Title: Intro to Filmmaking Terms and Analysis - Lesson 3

Welcome to lesson three of filmmaking terms and vocabulary. Today we're going to be talking about camera movement. Sometimes a camera can move like a person moves their head. You can move the camera like this, like you're nodding your head. You can move the camera like this, like you're shaking your head no, and you can move the camera like this, like you're moving your head from one shoulder to the other. Sometimes the camera can move like you move your body. You can move your body forward, backwards, left, right, and even in a circle. What are some situations where a director would want to move the camera? A director might want to reveal more of a location or reframe the shot from one type of shot to another type of shot. You can move the camera to change your shot type from a long shot to a close-up. You might want to move your camera to follow a subject or to reveal something new in the scene. You might use the camera to reveal someone or something that the audience didn't realize was in the scene. In a dialogue or action scene, you might use camera movement to move the camera from one subject to another subject. So let's begin with the vocabulary of camera movement. If you don't have your vocabulary document from the previous video. That was tinyurl.com slash filmtermsc.
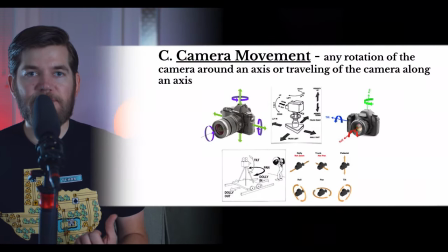1:35 The first term on our list is camera movement. Any rotation of the camera around an axis or traveling of the camera on an axis is camera movement. Our next term is the term used to refer to zero camera movement. It is the static shot.
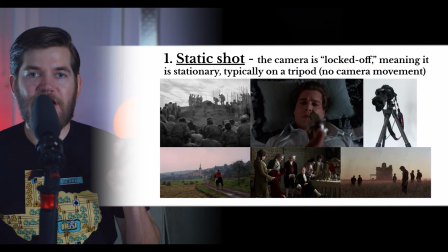1:55 The camera is locked off, meaning it's stationary.
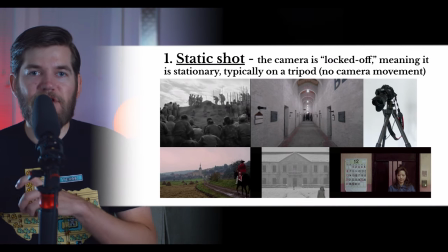2:00 When you have the camera on a tripod, if it's locked off, you have all of the knobs turned tight so that the camera can't move at all.
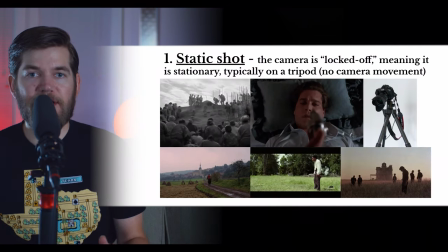2:08 The camera in a static shot is typically on a tripod. Again, this means there's no camera movement at all.
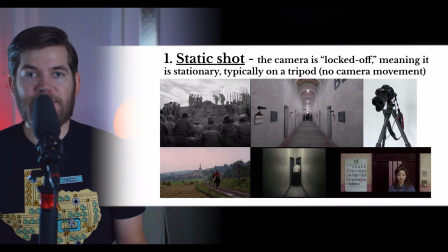2:15 As you can tell, many beautiful compositions can be achieved with a static shot.
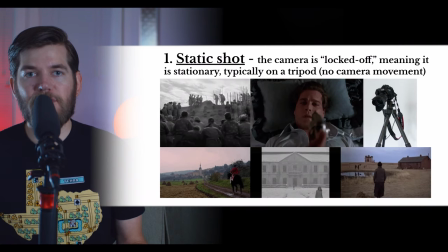2:21 The beauty of a static shot is that you have total control over the blocking, the mise-en-scene, within the frame.
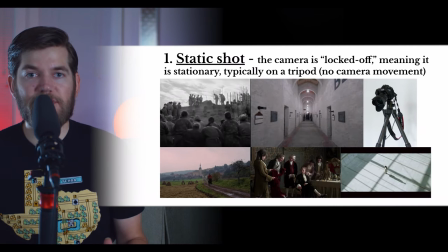2:29 It is very difficult to maintain beautiful composition throughout a moving shot,
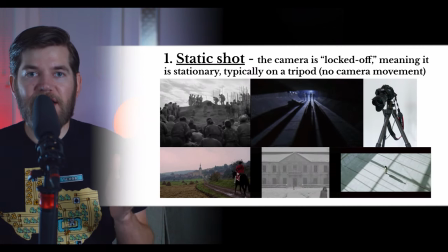2:35 and many directors will plan out every step of a camera's movement
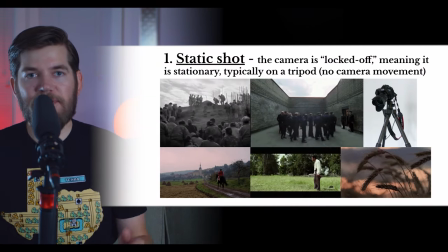2:40 to make sure that every frame is beautiful and has great composition.
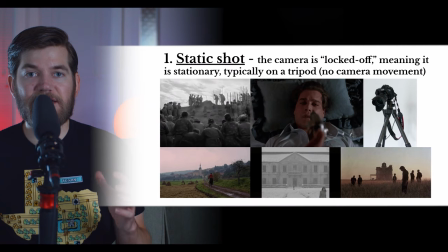2:45 However, there is nothing wrong with using a static shot to compose beautiful images,
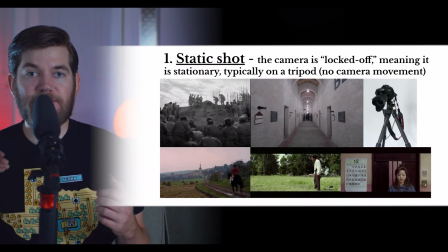2:52 and we see static shots used frequently in televisions and film.
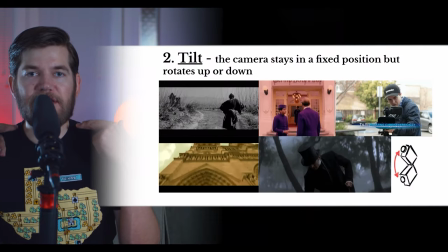2:57 Next up, we have the tilt. Now, the tilt is similar to when you turn your head to nod yes.
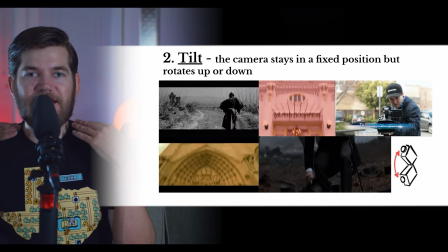3:05 The camera stays in a fixed position.
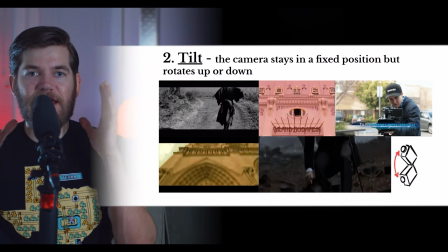3:08 Just like your head is fixed to your neck, the camera is fixed to one spot and rotating.
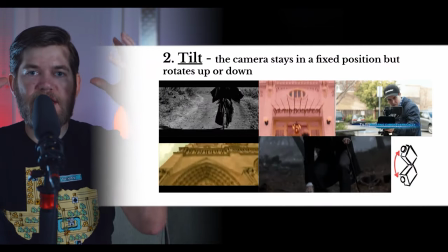3:15 The camera is not physically moving. The camera is staying in one place and turning on the axis.
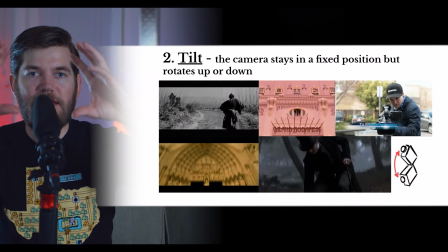3:24 So we will turn and rotate the camera up and down.
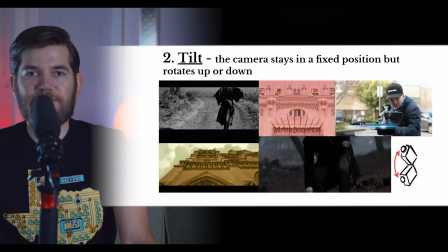3:29 As you can see in these examples, this can be used to follow a subject that starts close and ends far away, or the opposite, depending on which direction you are tilting.
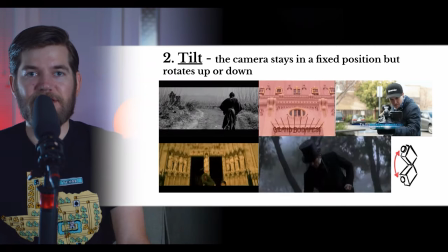3:41 It can also be used to reveal objects or to follow the action of a subject.
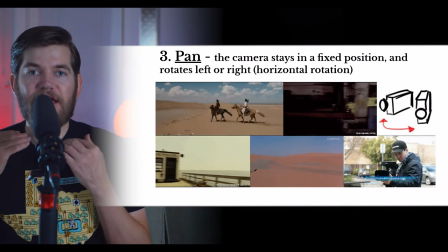3:48 The pan shot is different than the tilt shot. Instead of mimicking the head when it nods yes,
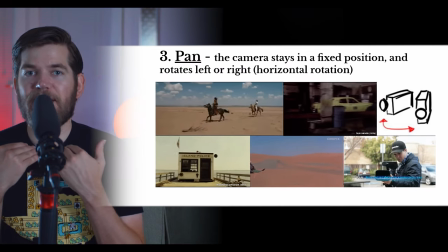3:55 the pan shot mimics a head when you shake your head no, so it turns from left to right or from right to left.
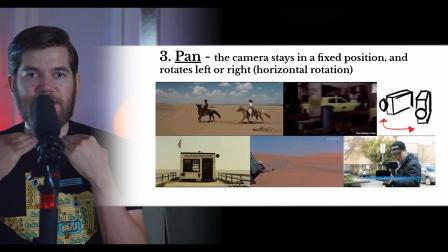4:03 It again stays in a fixed position, just like your head is fixed to your neck.